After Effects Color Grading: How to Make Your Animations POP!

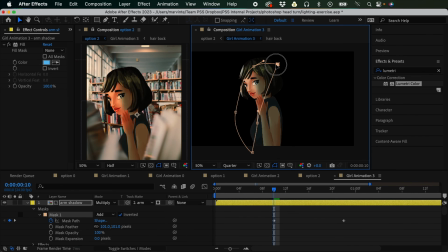41:12 And then, just adjust the mask of this so that the mask is also animating, so that it's the lighting is like moving along, right?
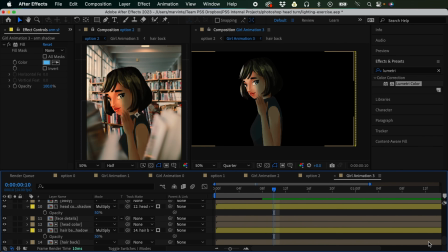41:26 And also for the head, because we also like created a mask for the head and the head is animating, right?
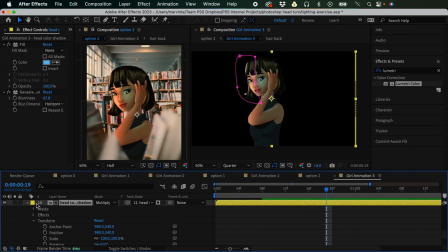41:34 So I'm gonna expand this and go to mask and create a keyframe for the mask path, and then move back in time somewhere around here, right? And I'm gonna just adjust the mask so that it would
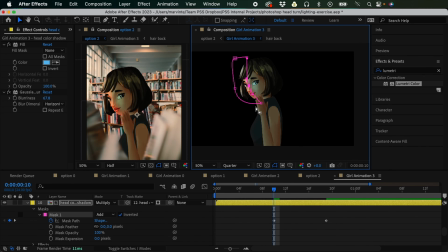41:50 only like show this part, and then again from here, this part here, because she's like turned around, so I want her to be like covered in like shadow,
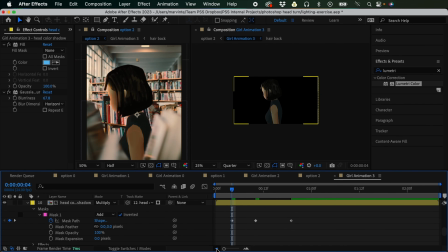42:05 something like that. And the animation of the mask isn't refined, but for the sake of like demonstrating, this is already like okay. So I'm going to just preview this. So I'm looking at this one and the animation is already good.
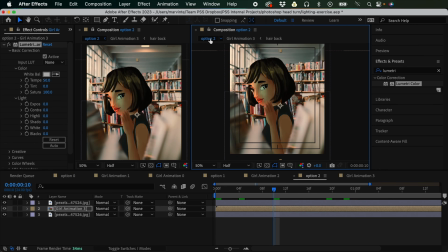42:23 So let's go to option 2 and have a look at our animation. So it's already looking very good.
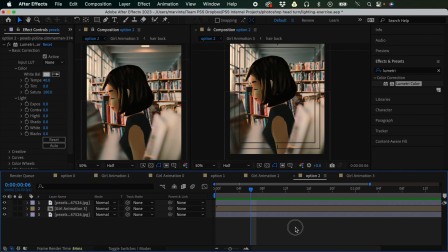42:35 For this one, I want to add a like additional blur because I'm not feeling this one because we just cut it off, right? There is some sort of like mistake, and to hide that mistake, we could add like more blur to this.
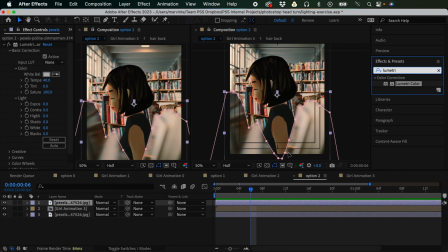42:50 So the image, this one doesn't have a blur yet, right? Only the lumetri color. It's blurred because the image, the original image is blurred, right? And we cut that off and bring that on front. But now I want to like add an additional blur here in
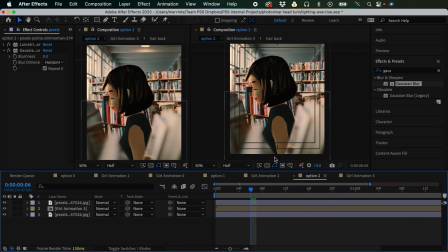43:08 After Effects so that we could hide that mistake that we did. So for the blurriness, I'm just gonna uncheck this let's repeat edges and just increase the blurriness
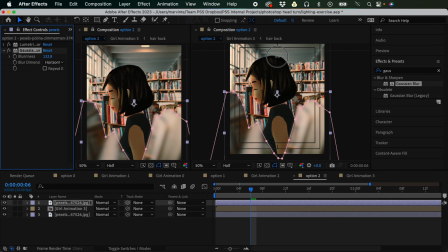43:23 and have a look, maybe more blurriness, something like that. And maybe I'm just gonna extend the mask path a bit. Perfect. Now it's much it looks much cleaner,
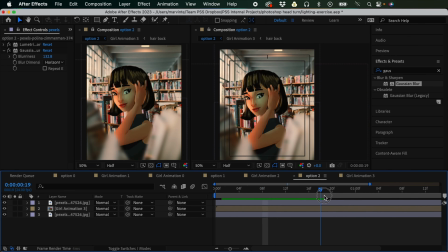43:44 and it's almost already good enough, but we still need to add one more lighting to this. And because as you can see here, there is like a light
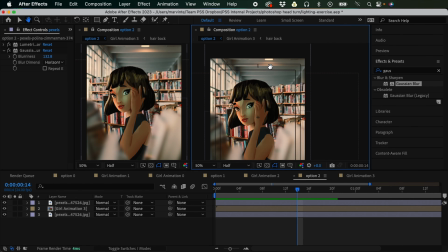43:58 source right here, and we could assume that there's a light source above her, right? This is like a library, so like the lights are like patterned in a certain way.
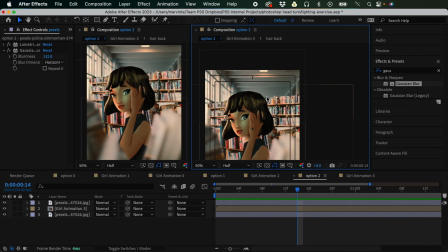44:09 So if there's a light here, there's probably a light here and also a light above her. So we need to create that light effect. So I'm going to go inside Girl Animation 3 again,
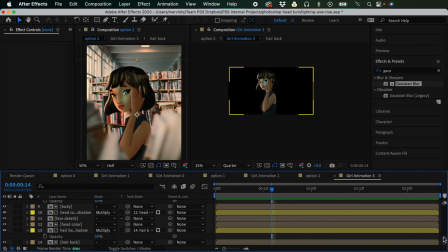44:25 and I'm just gonna collapse this, and we need the hair. So I'm gonna locate the hair front. So this is the hair front. Okay, so I'm gonna duplicate this and bring this on top.
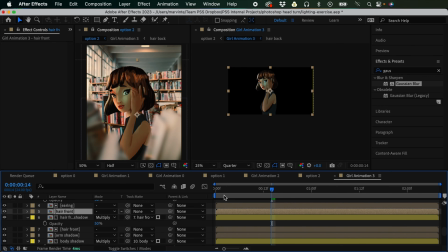44:39 And what we're gonna do is I'm just gonna go back to Photoshop and I'm gonna sketch this out for you.
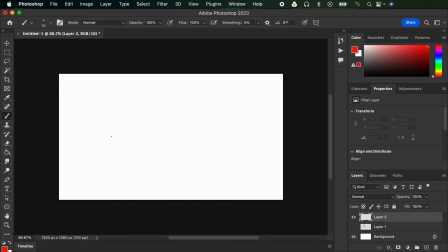44:46 So what we want is, this is her hair, right? And what we want is we want to have like only
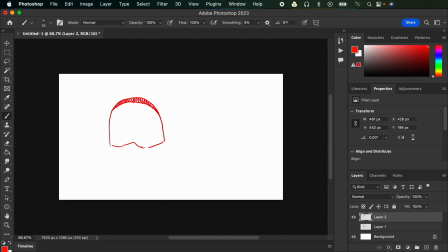44:59 this portion right here, to be in a different color, probably a highlight color, probably yellow because the light is somehow yellow or orange.
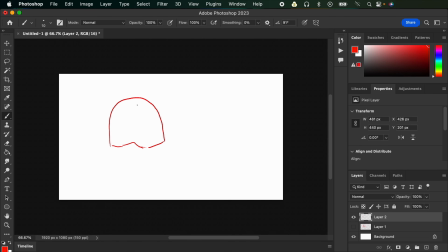45:11 So you still need the way that we could do that is, we could duplicate this, right? So I'm just gonna duplicate this in Photoshop.